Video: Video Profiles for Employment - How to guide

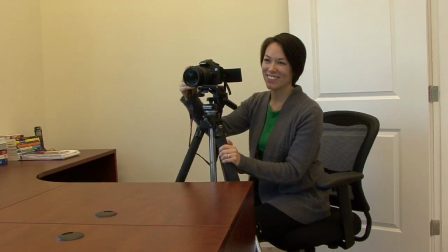258s
Then review your recording to check your performance. Work on improvements and try again.
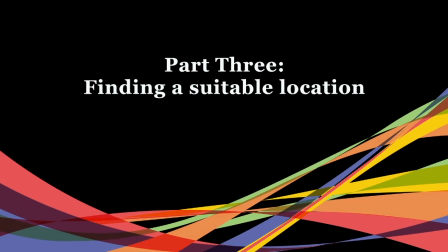Find a location that is quiet, has good lighting, and a suitable background.
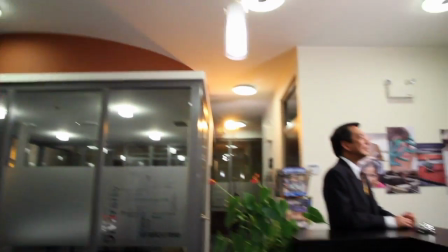277s
Check your location for noises that might interfere with your audio. Avoid competing with unwanted noise, such as traffic, machines,
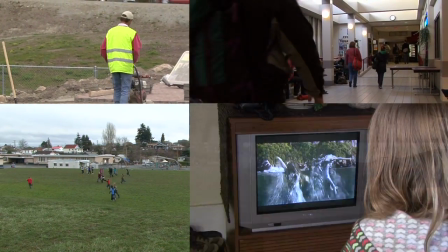285s
kids playing, people talking, televisions, music, noisy fridges, or fans.
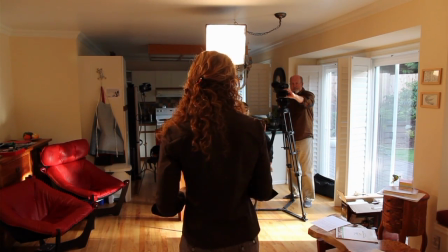290s
Find a location that is insulated or can be isolated for sound. Shut windows and doors to eliminate noise.
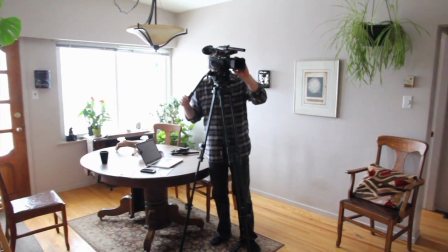298s
Find a location with good natural lighting sources, such as windows or skylights.
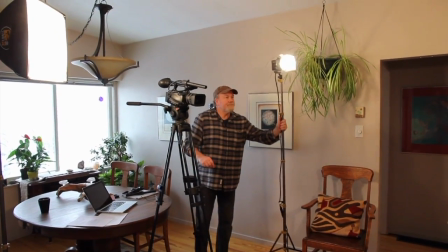304s
Use extra lighting if you need it. If the location is dimly lit, your video will look grainy.
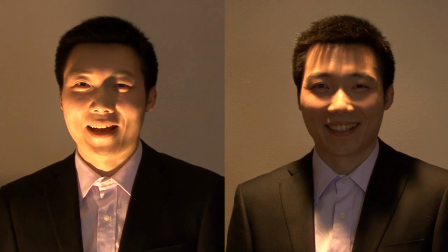311s
Avoid extreme lighting differences or strange angles that create unflattering shadows.
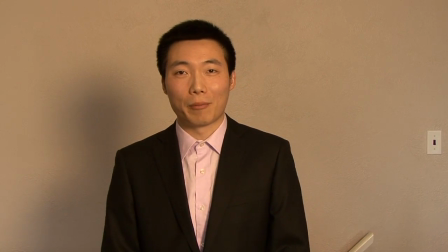316s
Diffuse and even lighting is best. Avoid lighting that makes you squint.
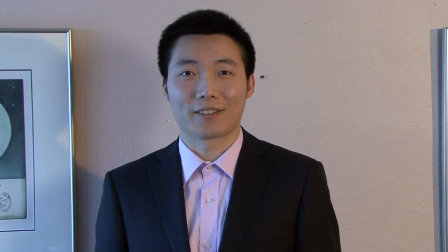322s
Sunlight and artificial light have different color temperatures and will show up as blue or orange hues if they are not balanced properly.
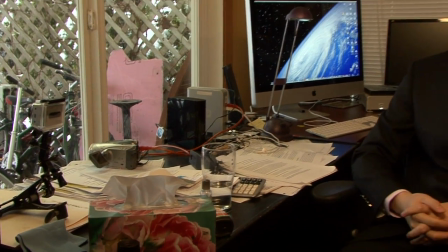330s
Find a location with a background that is tidy and not too busy or cluttered.
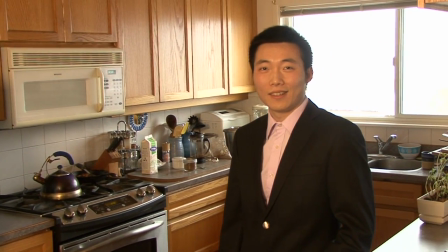334s
If you are utilizing a location in your home, avoid using a background that is too personal, such as a bedroom or kitchen.
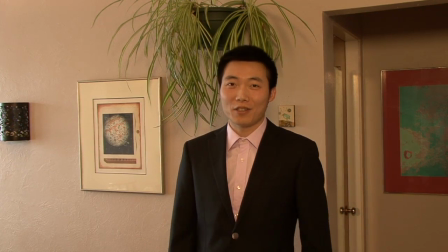342s
Be aware of items in the background that may look odd.
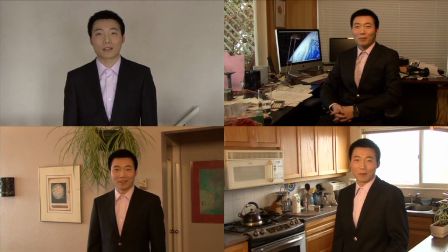345s
Try test shooting your video with a couple of backgrounds to see what works before you decide and work on the final video.
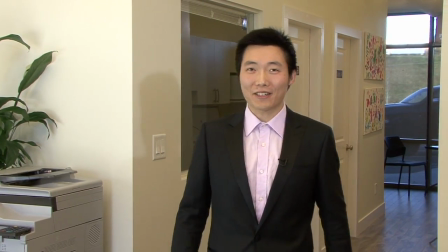352s Hi, I'm Alex. I have a passion for communication and helping others.
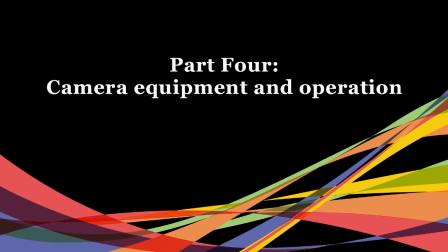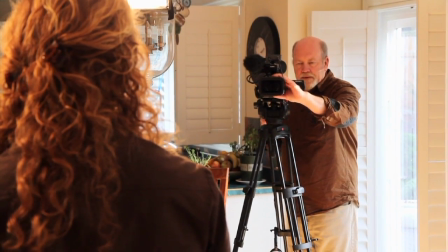362s
If you can afford to hire a professional to help with the shoot, then you should consider it.
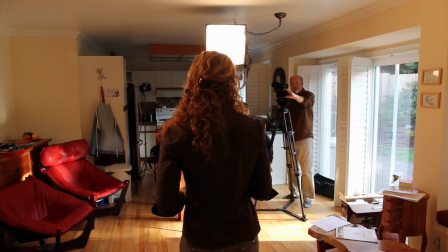368s
You want your video to be as professional as possible.
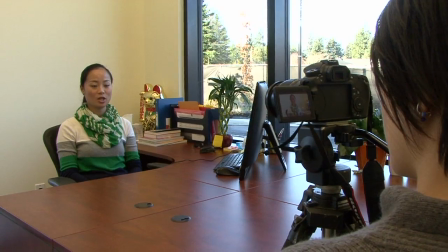371s
There are many types of cameras you can use, including video cameras, still cameras with video, smartphones with a camera, or a web camera.
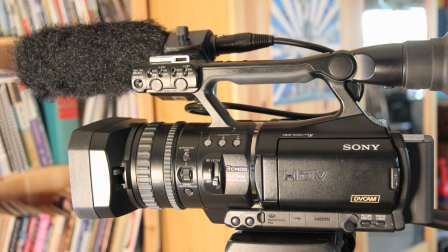380s
It's best to use a camera that provides some control of the image, like a semi-pro or professional camera, rather than a point and shoot.
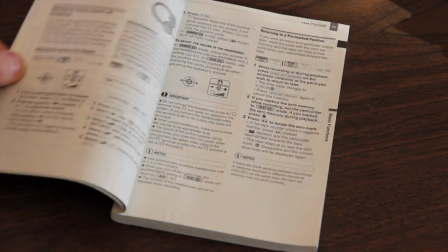388s
All cameras operate in a similar fashion, but if you have access to the manual,
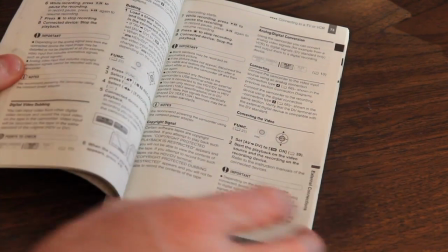393s
you should use it to familiarize yourself with operations before you start.
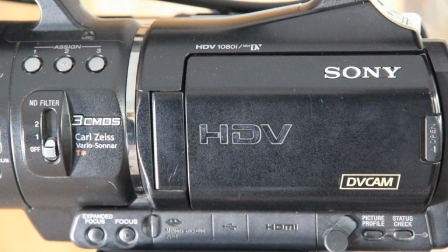399s
Make sure you have a camera that is HD or high definition capable.
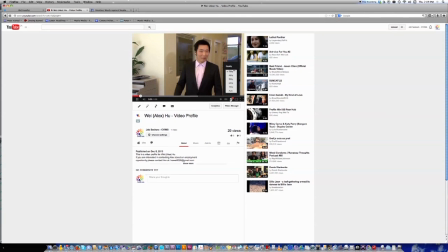403s
People expect to see HD quality footage on YouTube, Vimeo, and websites.
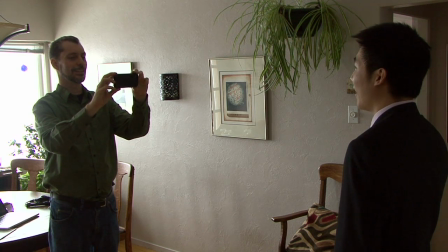410s
Camera phones and tablets have a lower resolution and won't look good without good lighting and a way to hold them steady.
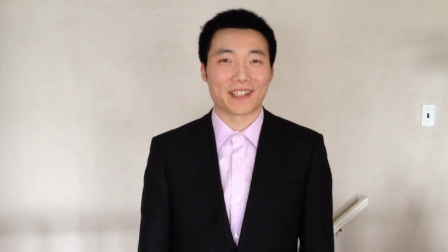416s
They should be avoided if possible.
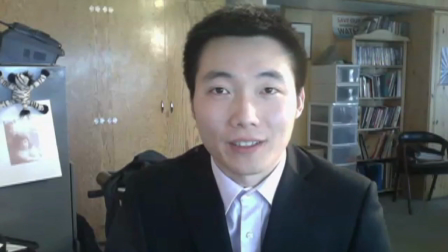420s
Web cameras, either built-in or standalone, also generally have poor resolution quality and should be avoided unless there are no other options.
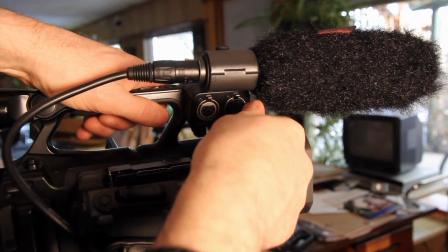428s
Your best option is a camera that will allow you to plug a microphone directly into it.
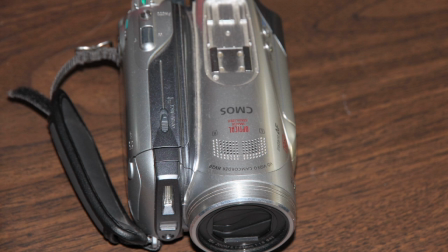434s
Built-in microphones tend to be poorer quality and can pick up camera noises in some cases.
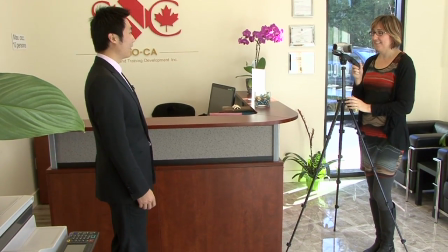440s
Use a tripod to keep the camera steady and level so the image does not look shaky or tilted.
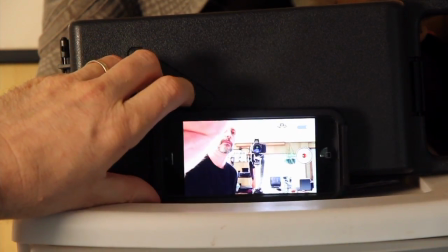446s
If you don't have a tripod, set the camera up on something that frames the shot so you can be comfortable and look natural for your presentation.
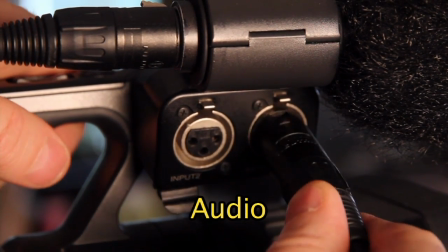457s
Quality audio is key to a good presentation.
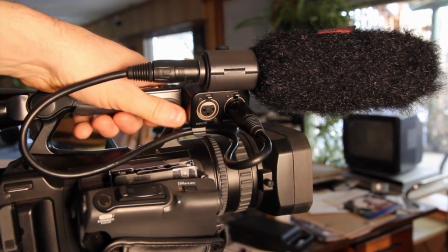460s
If you have a camera that you can plug external microphones into, then it's worth renting or borrowing a decent mic if you don't have one.
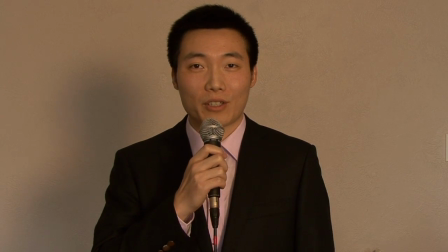468s
Avoid using a microphone that you need to hold.
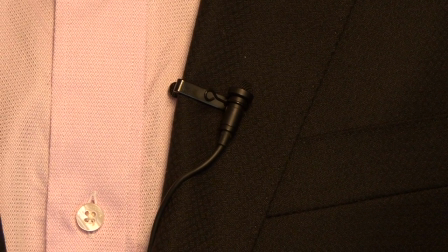472s
The best option is a small lavalier microphone that can be pinned or clipped onto a lapel or tie.
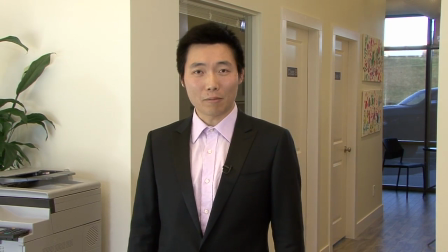478s
They are hard to see and work very well in close proximity to a voice, eliminating or reducing unwanted noise that is farther away.
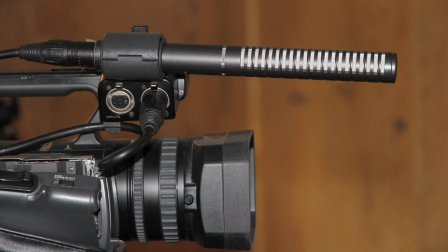488s
Shotgun microphones are long tube microphones that can either be mounted on a camera, placed on a stand, or used on a boom pole.
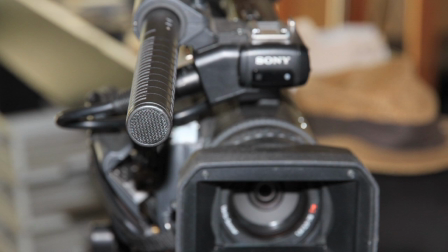497s
Shotgun microphones are very directional and pick up sound from the direction in which they are aimed.
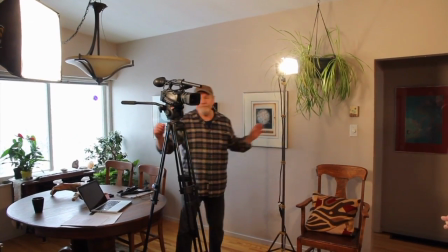505s
Standard television lighting utilizes a minimum of 3 lighting sources from 3 different directions.
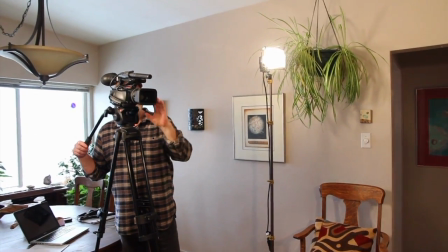511s
This is called 3-point lighting and consists of a key light, the main lighting source, a fill light, which fills the opposite side,
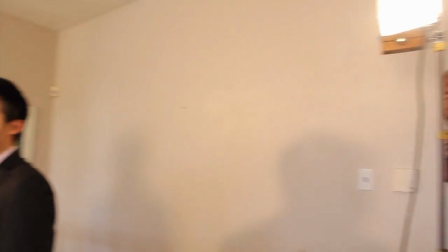519s
and a backlight, which helps separate the subject from the background and is set on the opposite side of the key light.
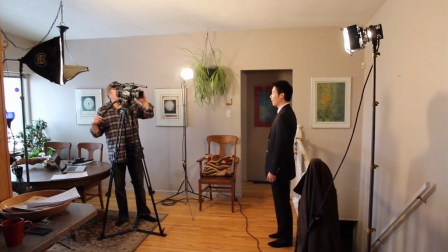526s
You should try to replicate this setup.
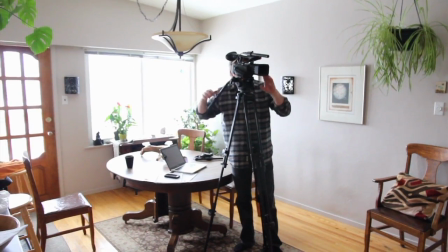529s
Using a small professional light kit is ideal, but it is also easy to shoot good video with available light sources.
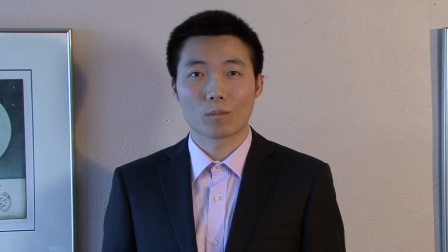537s
Different types of light have different color temperatures, and if you mix them, you can end up with video that looks blue,
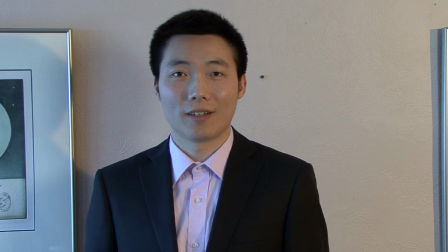544s
orange, or green, or can have multiple colors in the same image.
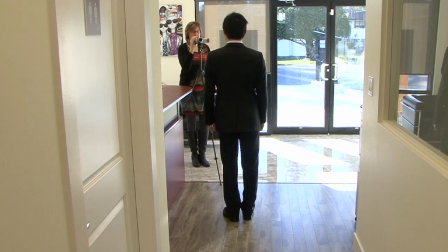549s
You can use the white balance function on the camera to help compensate, but ideally you want to use lighting sources with the same color temperature.
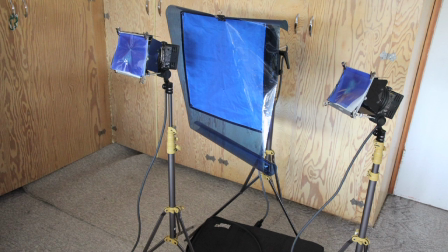558s
There are gels that can be added to professional lights that help balance the color.
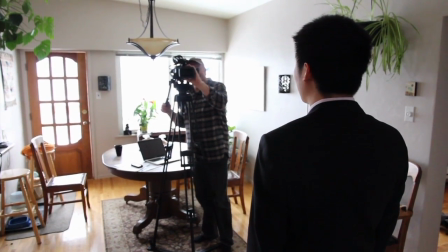562s
If natural daylight is your strongest source, then use it as a key light.
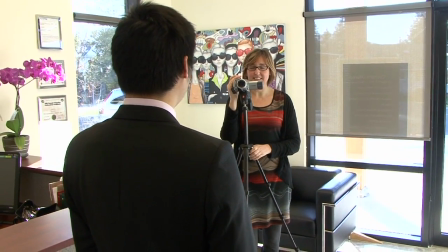567s
Try to avoid direct sunlight unless you are outdoors. Clouds can help by diffusing the sunlight.
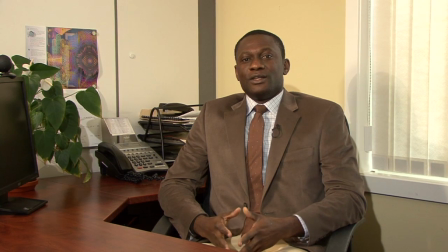575s
Sheer curtains or white blinds can also help to diffuse light.
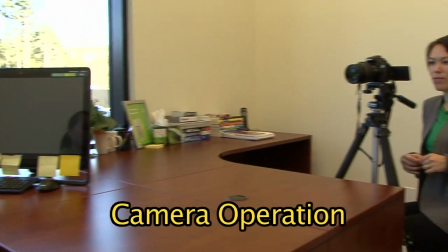581s
Get a friend or a professional to help with camera operation if possible.
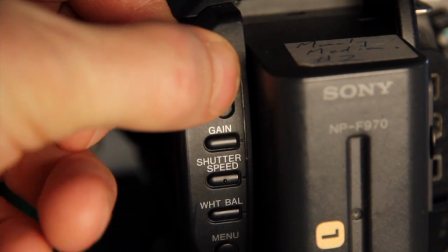586s
Try to avoid the use of automatic functions within the camera.
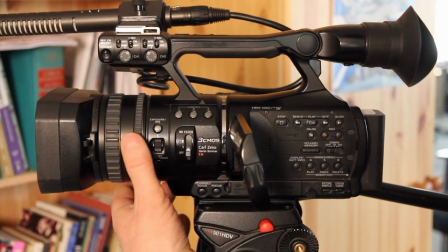591s
Professional and semi-professional cameras will have most of the settings for focus, iris,
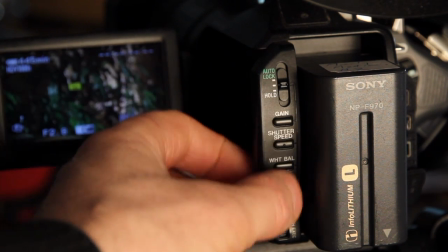596s
shutter, and gain available with buttons and dials on the exterior of the camera.
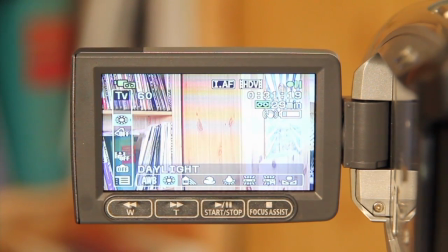602s
Many consumer cameras will have these settings in the menus. Check the camera manual for detailed operating instructions.
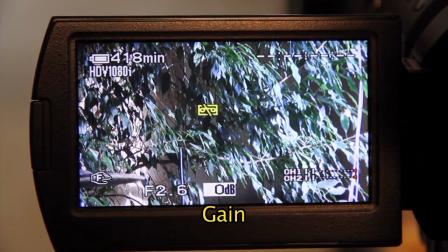610s
You should set the gain on the camera to 0 and shutter speed to 60.
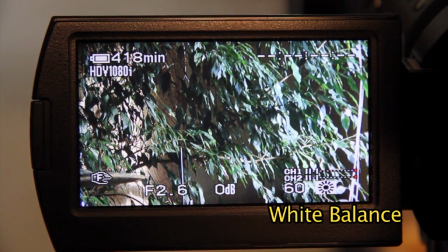614s
Set the white balance to the setting that matches the lighting conditions. There are usually icons that show a setting for sunlight or indoor light. If you have mixed sources of light, use something white to set the camera white balance to the mixed condition.
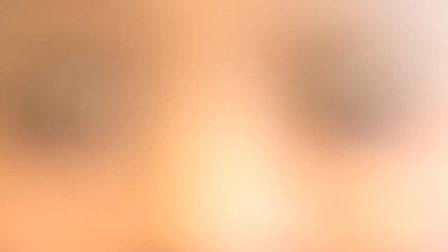630s
Once you have done this, get your camera operator to zoom in on your face and set the focus and the iris manually.
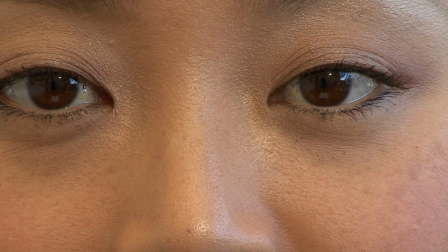638s
Your face is the most important part of the video, and you don't want the camera adjusting automatically to your background.
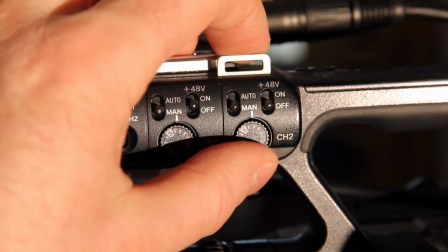646s
Do an audio level check and make sure that the volume is not too loud or too soft.
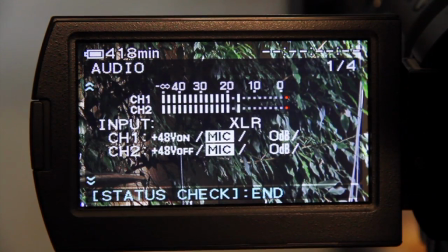651s
The meter should be set to peak at -12 dB.
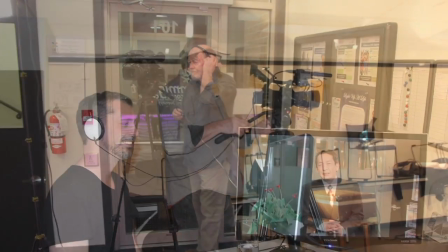656s
Make sure your camera operator or another helper uses headphones to listen for any noise interference with the recording.
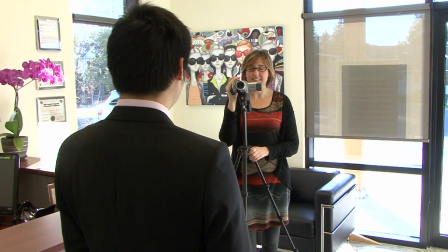664s
Set the camera on a tripod so the lens is level with your eyes.
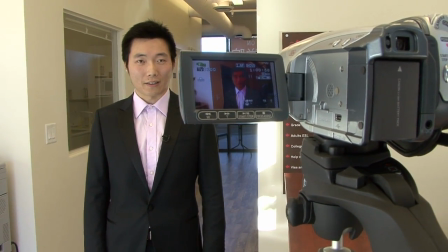669s
Frame the camera so that your eyes are approximately at the top third line in the image.
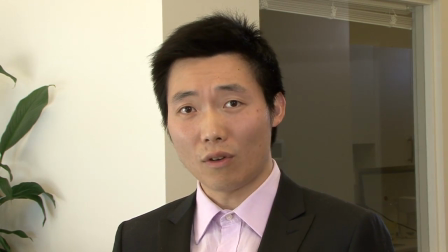674s
You can do several takes with different framing so you can edit seamlessly between takes.
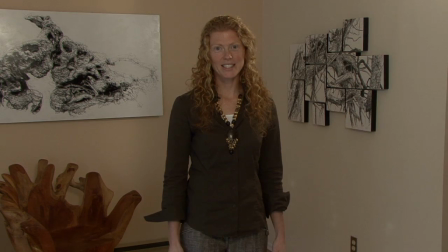680s
Try doing a series of takes with a head and shoulder shot, and then try to do several takes with a wider head-to-waist shot.
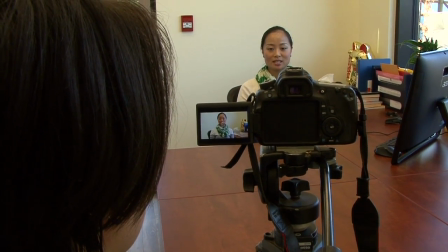688s
Make sure to leave just enough room at the top of the frame to see the top of your head.
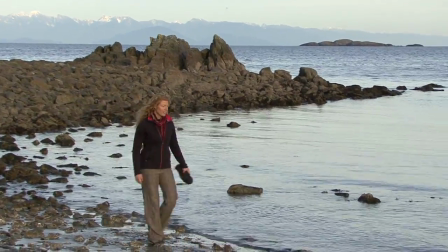693s
You can also do a wider establishing head-to-toe shot if you wish.
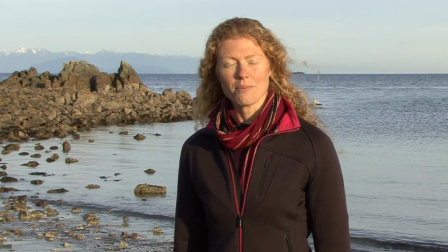699s
If you change the framing, you can work on recording your presentation in sections rather than trying to get through the whole recording in one take.
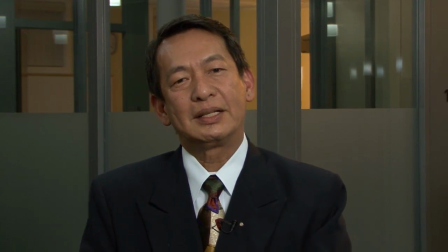708s
If you plan to change shots, then you should do so between paragraphs so you complete a section or idea before changing your shot.
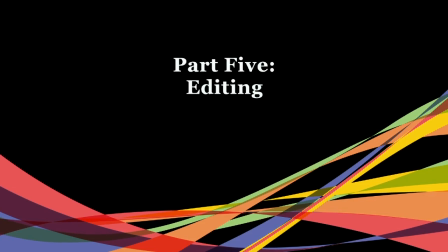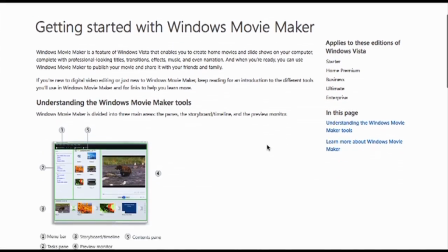724s
There are many different consumer-level edit systems that you can use for editing your video.
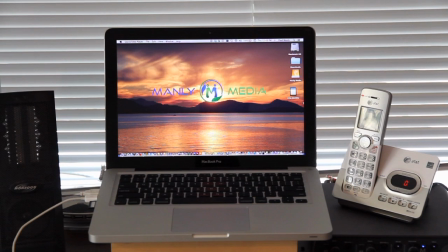729s
Most of these operate in a very similar manner. If you have an Apple computer or have access to one, it will have iMovie on it.
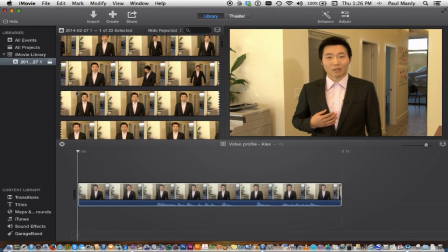738s
We are going to use iMovie for this demonstration.
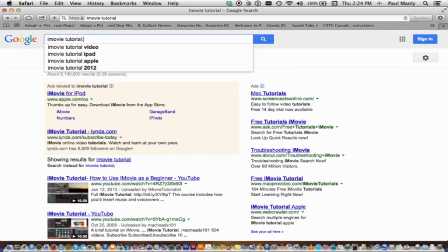742s
You can find detailed tutorials for iMovie and other edit softwares online.
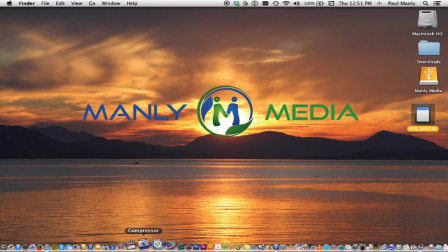748s
To launch iMovie, look for the star icon in the dock.